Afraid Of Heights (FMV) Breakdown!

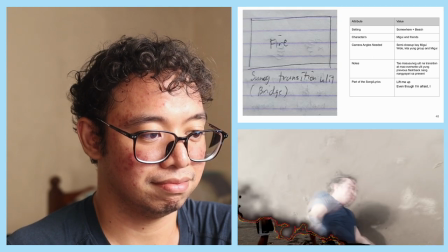12:11 Lift me up even though I'm afraid I need you here
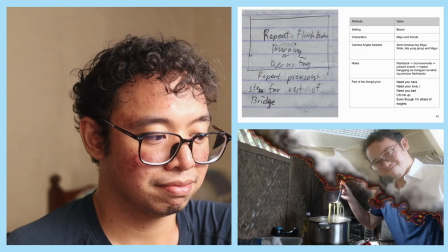12:19 Need your love I need you here
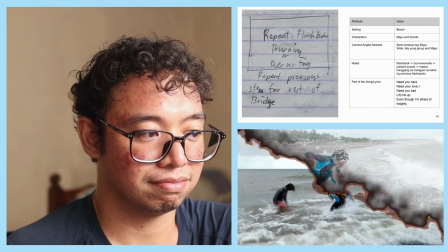12:26 Lift me up even though I'm afraid of Okay,
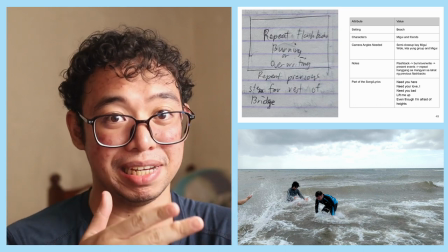12:32 itong part na to is yung parang nag-move on na si Miggy dapat or at the very least,
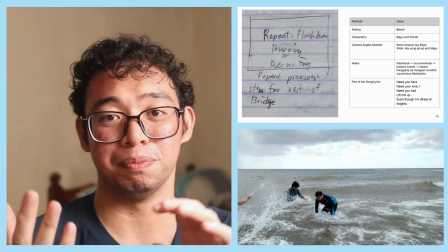12:39 parang na-overwrite na yung mga bad memories niya mula sa kanyang previous
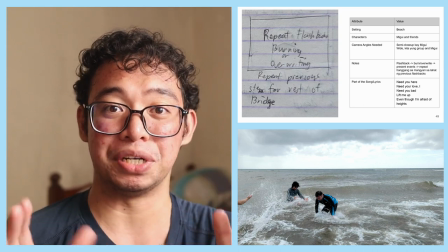12:44 relationship sa mga nagagawa ng memories ngayon kasama ng mga kaibigan niya.
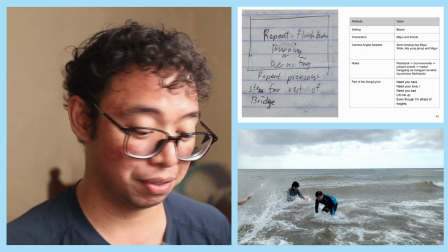12:50 So, yun yung reason kung bakit pinili ko yung effect na parang nasusunog, diba?
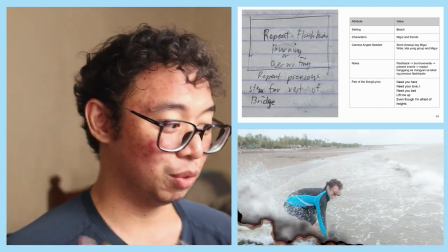12:56 Tulad ito.
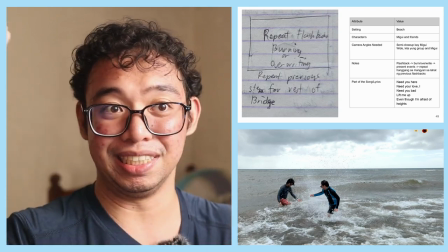12:59 Yun, tulad nung yung parang nasasunag na parang pages, kasi parang nirepresent dapat nyo yung memories So, yun, tapos ito yung current
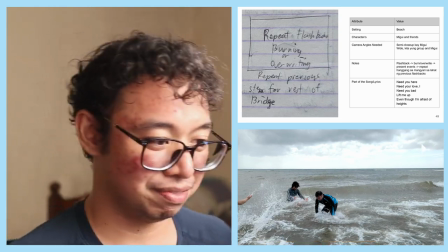13:10 And fun fact nga pala yung nakitin yung salamin ko And fun fact nga pala,
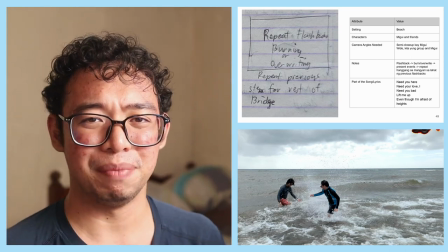13:17 well hindi ko siya tatawagin fun na fact, pero nawala naman salamin dito sa outing na ito habang nag-shoot,
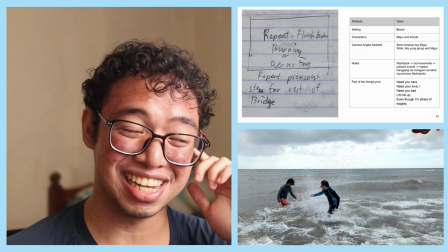13:23 and yung tank ito yan dito sa scene na ito na kung saan naglalaro kami sa doon sa dagat and then nahulog yung salamin ko.
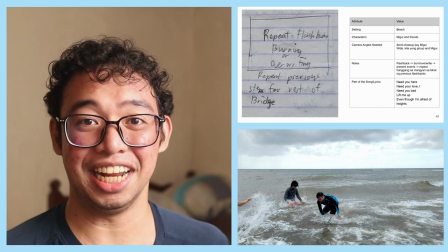13:34 Ayun. Nung nahulog yung salamin ko dyan, hindi na namin siya nakita. Naghanap na kami ng isa o dalawang oras doon.
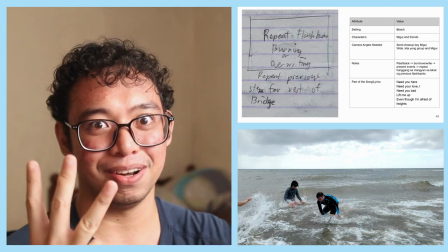13:41 Hindi na siya pumalik. Tatlong araw kami sa beach na wala siya sa umaga nung second day.
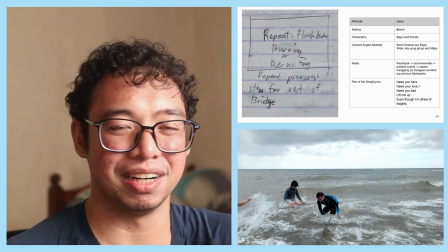13:48 So, may isa't kalahating araw kung wala akong salamin. Ayun, parang lahat lahat ng bagay ay blurred lamang.
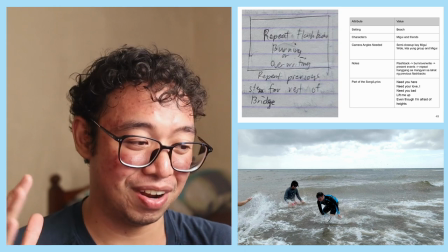13:56 So, yun. Sad na ito. Rest in pieces. Para sa akin, salamin.
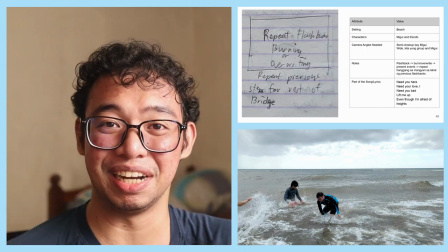14:02 And, at least, more motivation. I did motivation siya para tapusin ko itong project na ito.
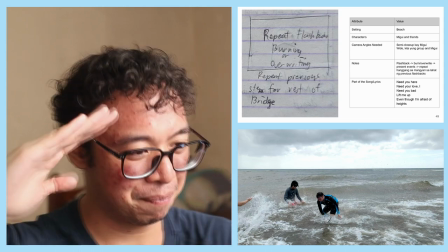14:09 So, yun. Salute.
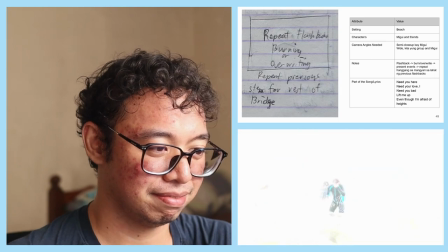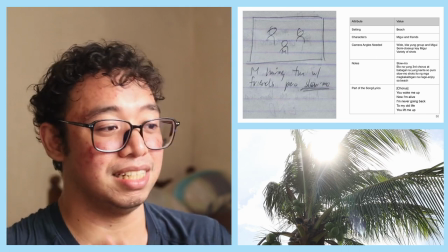14:18 Okay. Itong shot na ito is hindi ko actually siya gusto.
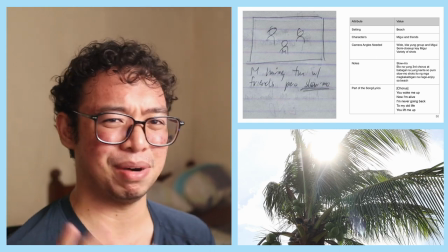14:24 Pero, kahit pa paano, nagawa ko siya parang para masama din sa video.
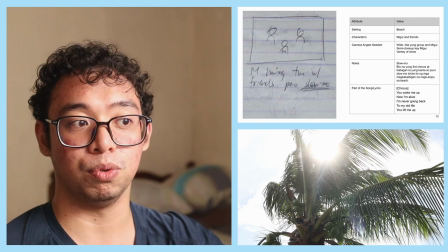14:27 malakas yung hangin and nakita ko itong itong puno na ito na umano yung branches niya doon sa hangin.
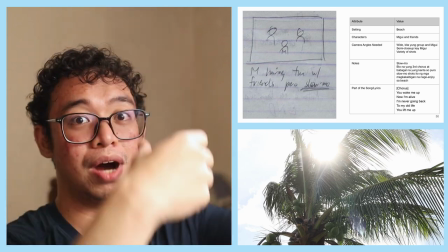14:34 Tapos may andun yung araw, may flares.
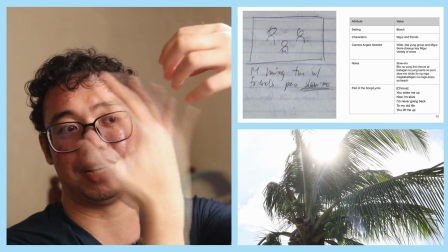14:38 Parang okay naman siya kasi gusto ko makita yung flares na nakaharangan nung ano, nung leaves niya.
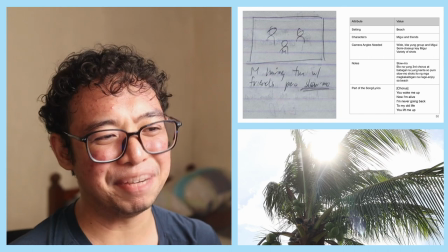14:44 Kaso, sa tingin ko, hindi lang magandong kaganda yung korte nung ano, nung puno.
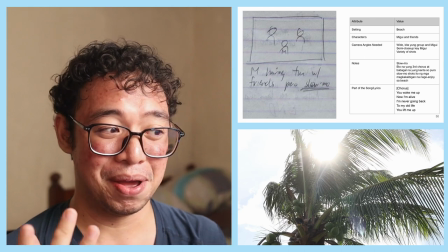14:50 And wala akong makita yung ibang puno na mas maganda yung korte para dito.
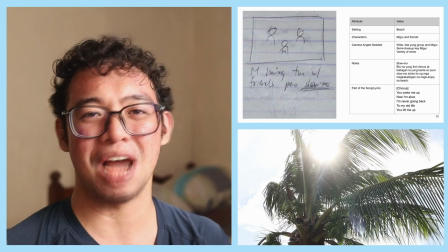14:55 So, So, pinabayaan ko na lang siya. So, yun.
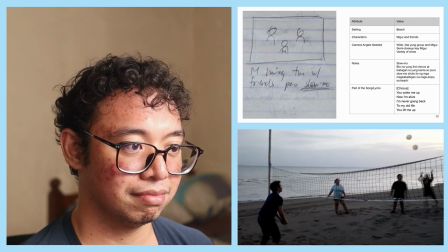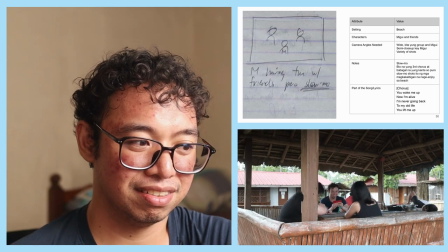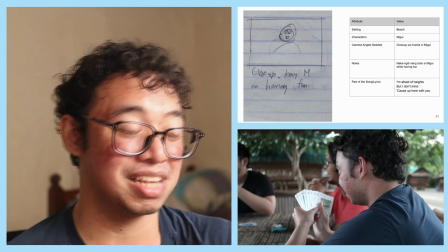15:13 So, nag-enjoy na si Miggy sa part na to. Kasama yung mga kaibigan niya. And nag-enjoy na silang lahat.
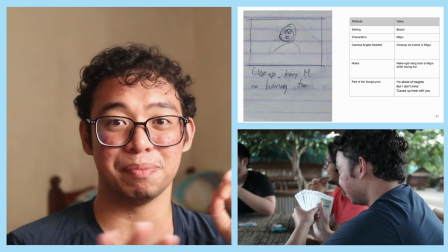15:18 And masaya na yung mundo. Also, para mag-slow down yung lahat.
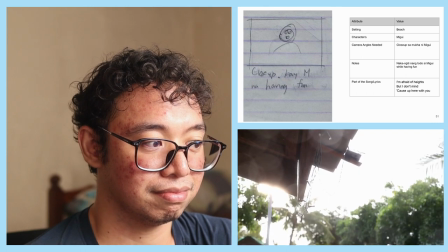15:26 I'm afraid of heights But I don't mind So yung dito sa scene na to,
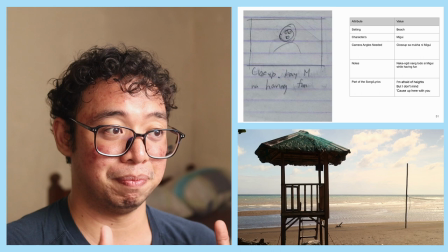15:35 sa story is Masaya na sila mayigayin yung mga kaibigan niya Is ito yung parang papunta na sa padulong part And yung ginawa ko dito yung part is parang
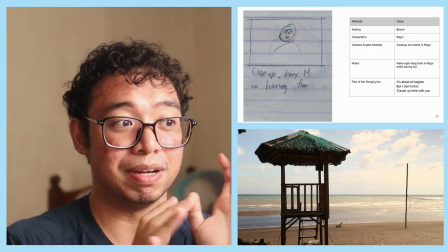15:44 Hindi pa ako gano'n man sa color grading Pero ginawa ko parang mas warm yung color temperature nila Para parang,
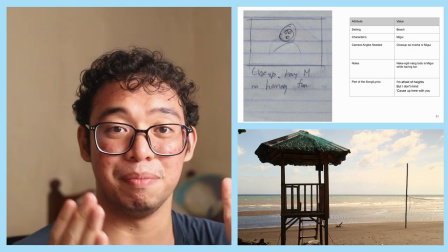15:52 para lang masabi na parang ay pa-sunset na
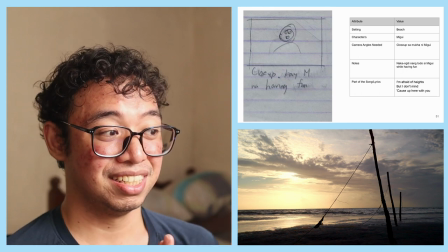16:00 Ayan, kaya ganito yung kulay na itong shot na ito na kahit na actually mali yung kulay na yan,
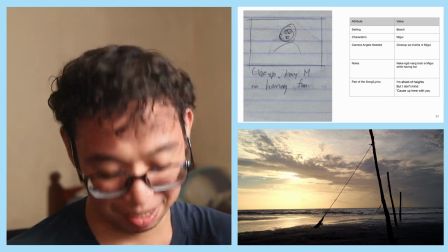16:06 ginuha ko lang warm siya pero dapat blue pa rin dapat siya since mataas pa yung araw
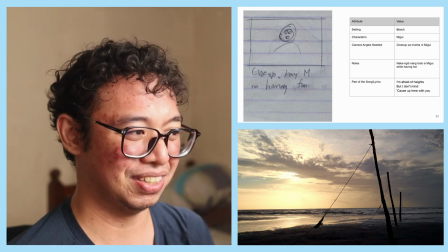16:12 dapat mas pa warm na siya kapag malapit na siya doon sa horizon pero, well, kailangan kong paltan siya para magamit ito sa scene, no?
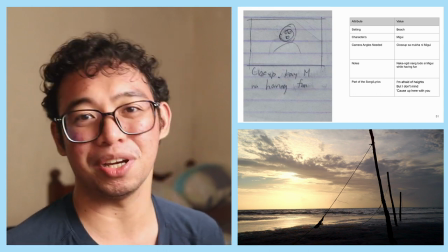16:20 Pero, something to keep in mind siguro sa future.
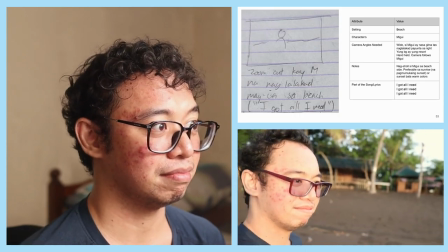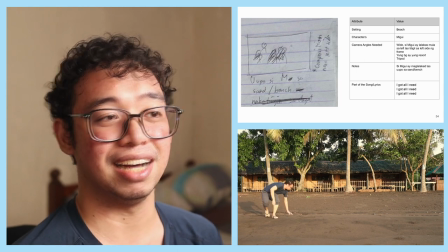16:28 Tapos ito na yung part na parang Nag-iisip na si Megan na
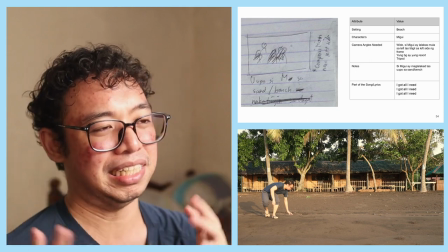16:33 Parang hindi naman pala ganun ka Sa mga yung buhay na May past relationship siya pero Kaya naman niya
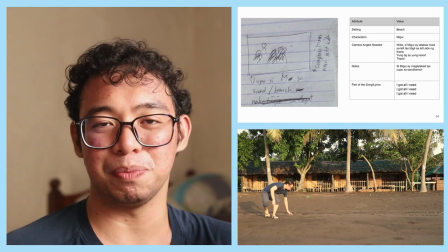16:40 So ito parang nag-enjoy na siya sa buhay niya
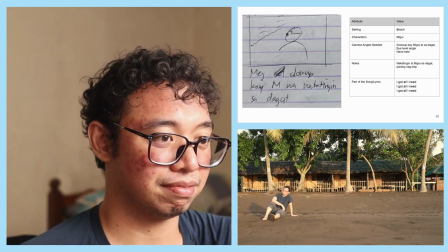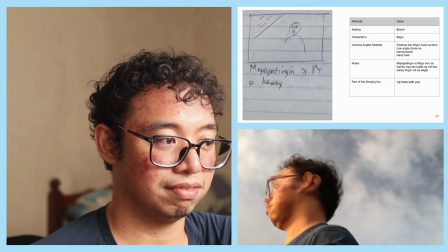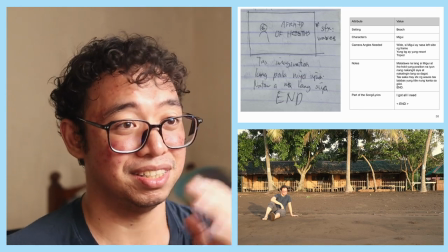16:56 So, parang nag-enjoy na siya sa buhay niya and parang siguro ready na siya sa ibang relationship pa.
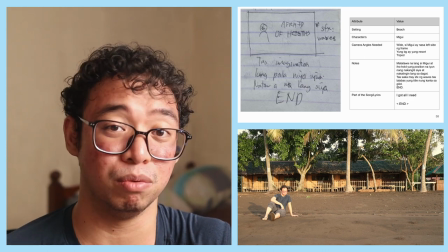17:03 Wala nga akong experience sa relationships pero na-imagine ko na kapag nag-move on ka mula sa isang past love
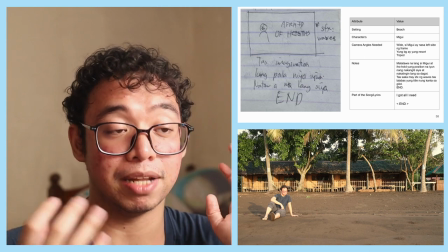17:12 ay siguro at some point,
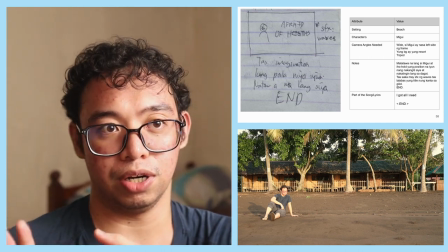17:15 siguro malapit sa dulo na point na parang nakamove on ka na or at least kaya ba parang na-overcome mo na yung karamihan ng bad experiences and parang
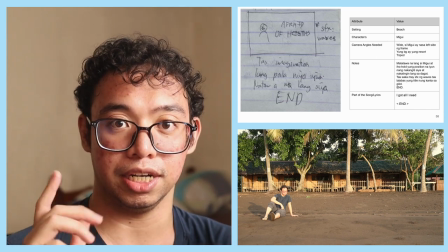17:23 feeling mo magiging ready ka na sa isang relationship or at least isang bagong relationship.
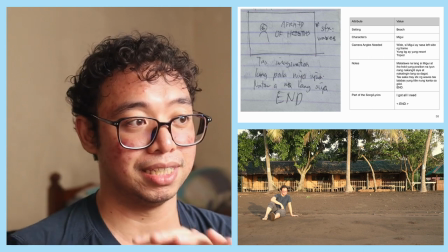17:28 So, yun yung gusto ko kunin dito and kung bakit parang naglarakad na siya sa beach,
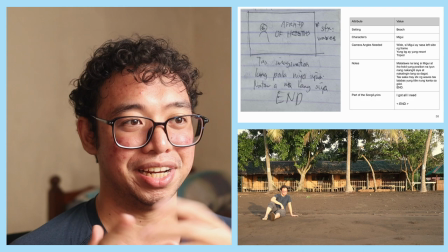17:33 nagre-reminis na siya or inisip na na yung parang tungkol sa buhay niya and then parang merong biglang kamay na lumapit sa kanya.
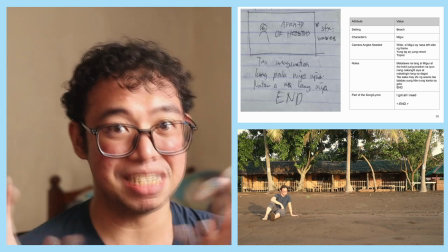17:41 Parang yun yung gusto kong maging symbolism noon. So, yun yung nasan.
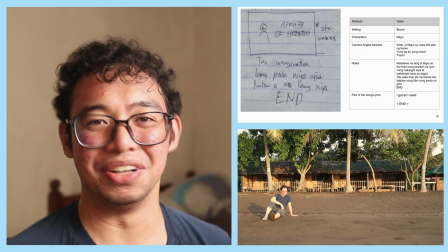17:46 Tapos, nariyas niya parang ah, wala pala talaga tao doon. Nasa isip ko lang yun and then, yun, again na yung song.
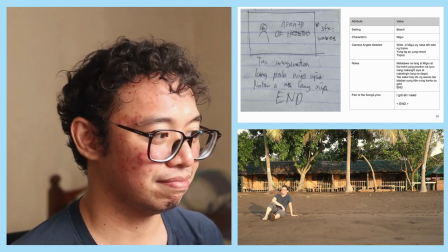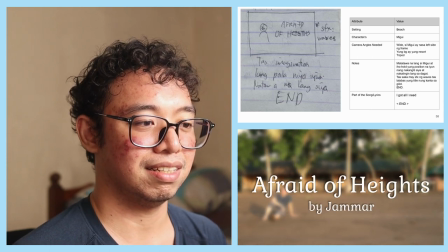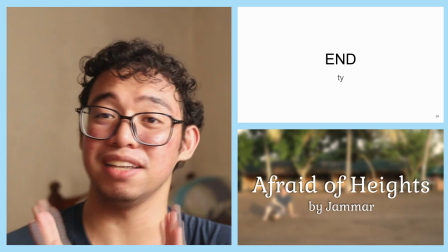18:05 And yun po, nagtatapos yung ating music video, Afraid of Heist by Jamar. So, yun, so sa ending,
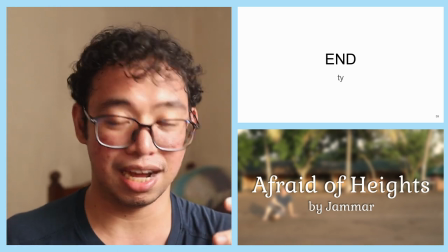18:13 tapos yung ganta, lumabas na yung title and then, nalagyan ko na ng sounds ng hangin and ng waves para lang sabi na, ah, nasa beach to.
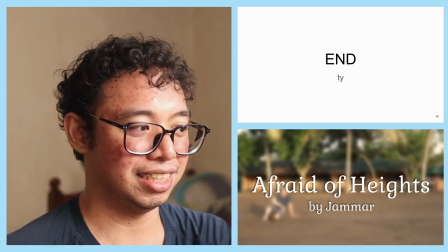18:21 So, yun, yun na yung ending niya and thanks sa panonood.
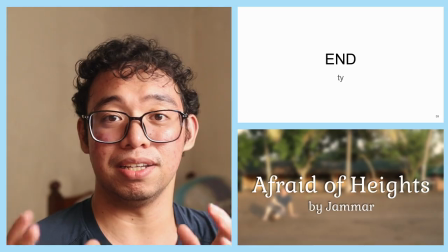18:26 Pero, kung magtataka kayo, bakit ko ginagawa to? It's because para sa sarili ko ito, para lang ma-compare ko na, okay, ito yung current na alam ko ngayon and hoping ako this year, 2024, na gumawa pa na mas maraming videos and improve pa yung sarili ko. So, hopefully, by the end of the year, ay mas marami na akong alam and mas maganda na yung mga nagagawa ko. So, basically, ang goal ko kasi is matutunan ko lahat, well, at least, hindi naman lahat, pero karamihan ng mga bagay na na nasa harap at likod ng camera from pre-production to post-production. Yun yung goal ko in the long run. Beyond this year. So, para sa akin, isang malaking bagay na na-express ko yung best ko and na-analyze ko siya ngayon. And hopefully in the future, may improve ko pa yung sarili ko. So, yan. Thank you for watching. And kung gusto na isa pang video na sa tingin ko, nagawa ko din yung best ko. Pero more on sa post-production side, sa editing side naman, Ano rin itong video na ito? Ito yung aking cover pa sa Farmer Refuted na ako sana ang dami kong ginawang editing dun para lang magawa, para lang maging, wow! Kalabor ko yung sarili ko parang gano'n. So, yan. Maraming nyo. And thank you for watching. Bye!